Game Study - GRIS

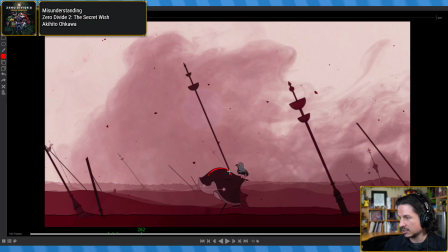We get this billowing. Once again, imagine a sphere. Imagine there's a large sphere underneath her cloak here, and it's pushing through.
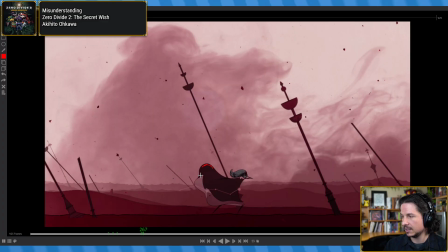That's really what it's doing there, and you can kind of see it like push through, and then poof, it goes away. So that's what creates that billowing effect. Now here, what I really wanted to look at is just how they managed to make the cloak go into a cube.
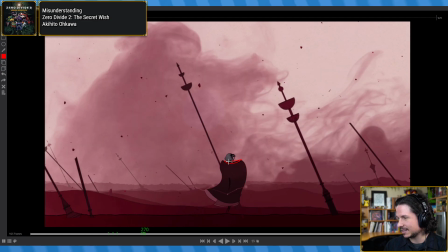They're just coming up, they flatten out the top first, keep this nice round shape, this bell shape almost, and then in one frame, just cube. And what I really love is that twist. This is what makes it feel so good.
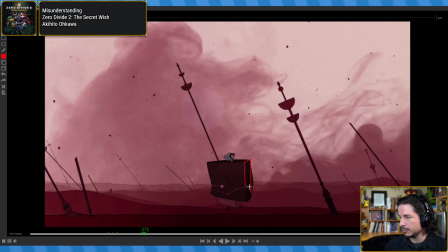Is that they could easily just have this go poop, cube, and then just stay there. So on the next frame, it just kind of settles into cube form right here. Done. So it just kind of bloop, cube. No, they go further.
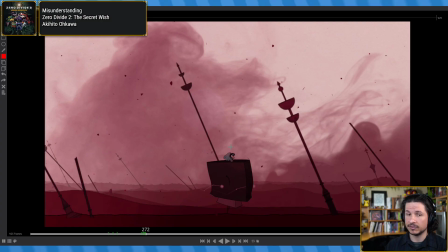Instead, to really show the cubeness of this, they have the whole thing spin. So you can see her arm is on this side of the cube, right here.
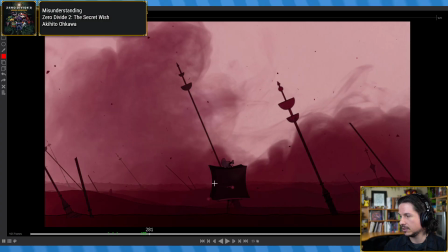But then, as it goes through, watch what happens.
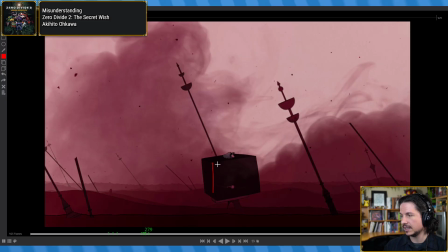Her arm twists to the side, which is not natural, but the whole thing is not natural here.
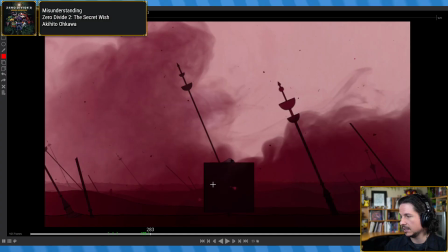And the cube is turning. The side of her arm is over here. And then, whoop, we get that.
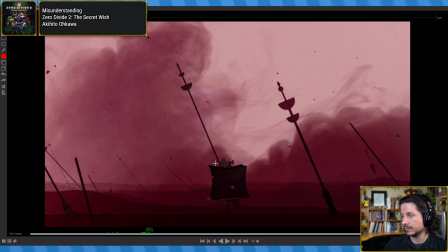So her arm is actually over there right now. And then it gets sucked into the form.
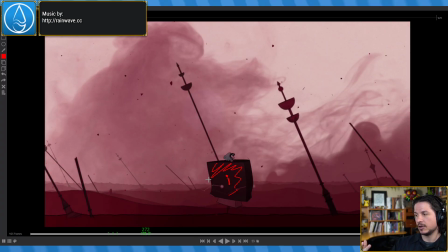You can just see a little bit of it right there. But that twisting motion is what gives that 3D shape to this.
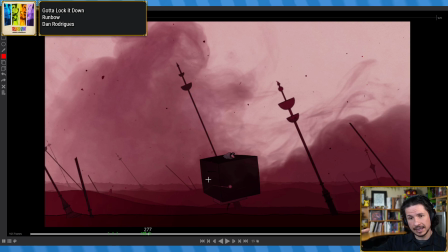It lets the audience, the player, kind of see, like, see, we've got a cube, before turning it into a cube.
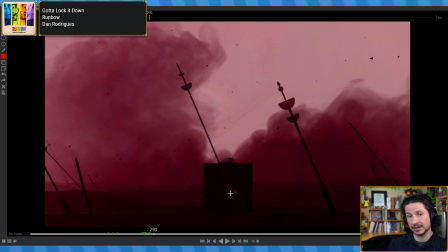So it doesn't just look like a square, which it is here. It's just a square until she starts walking.
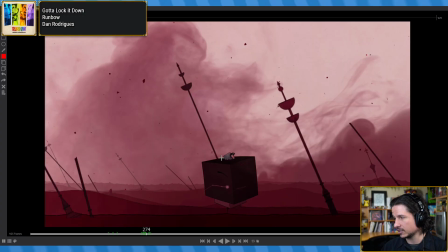But they display it first. Now, the other thing I really like is this little pop here.
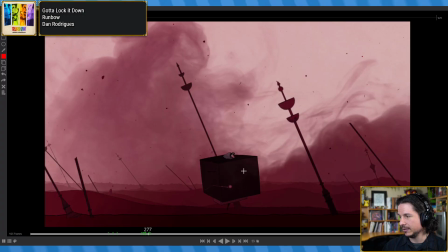The whole thing is kind of growing out. Then it kind of sinks in for one frame here.
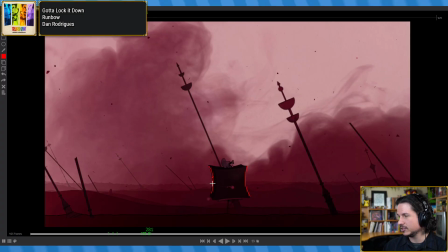And then you get this sudden implosion. And then explosion.
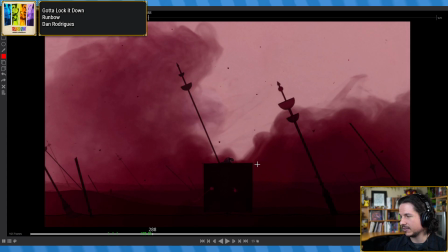It's very fast. And then you have a little overshoot right here. Right there. And then it comes back in here. That is really nice.
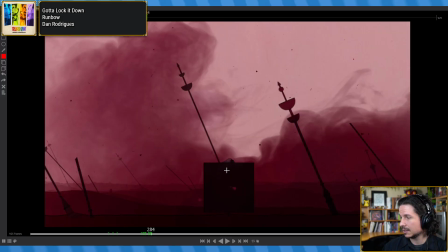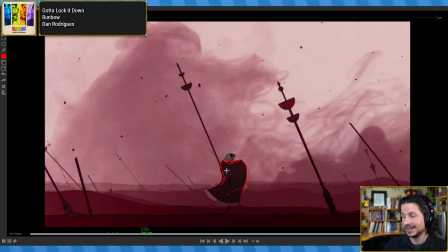What's worse is she's not even an owl. Because her legs don't spin.
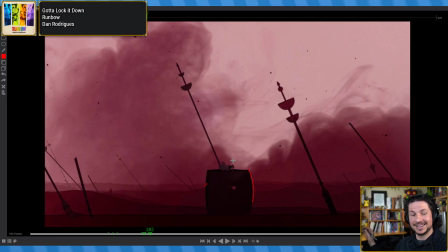Her legs still face the same way. It's just her torso that's spinning. So her hips and her head stay the same as the body twists underneath.
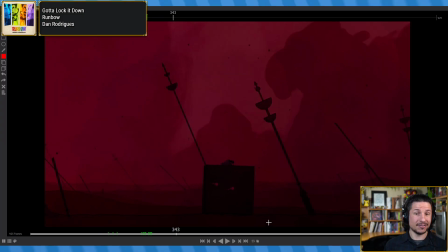Now, the way they do it to make it feel so that she's not breaking her body is just the arm coming back. So she's still technically facing forward, but it's her arm twisting around like this and then coming back in. And then when she changes back, let's see, do I have that?
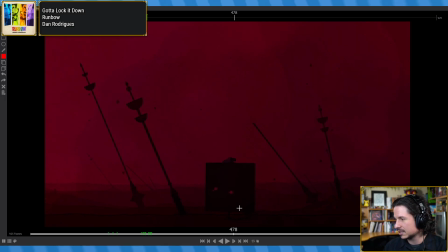Now here we get this nice weight, this really slow build up, and then crunch down. Fast pacing, just like the bird. It's just that slow, fast, slow, fast.
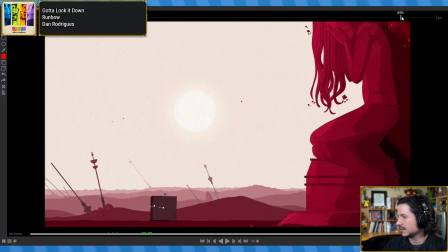Do I not have her changing back? Oh, dang it. I thought I did.
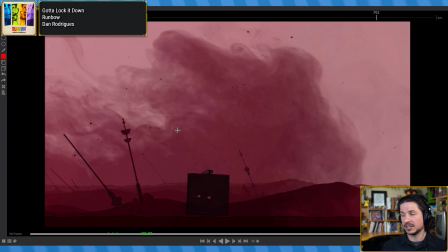Yeah, it gives that tridimensionality feeling, which is very important.
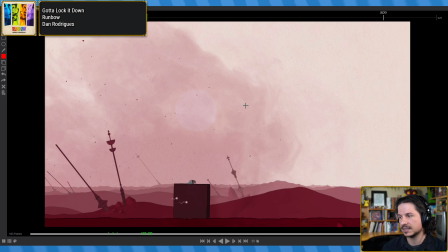Technically, I should say this. It's not very important in the sense that she could just turn into a cube.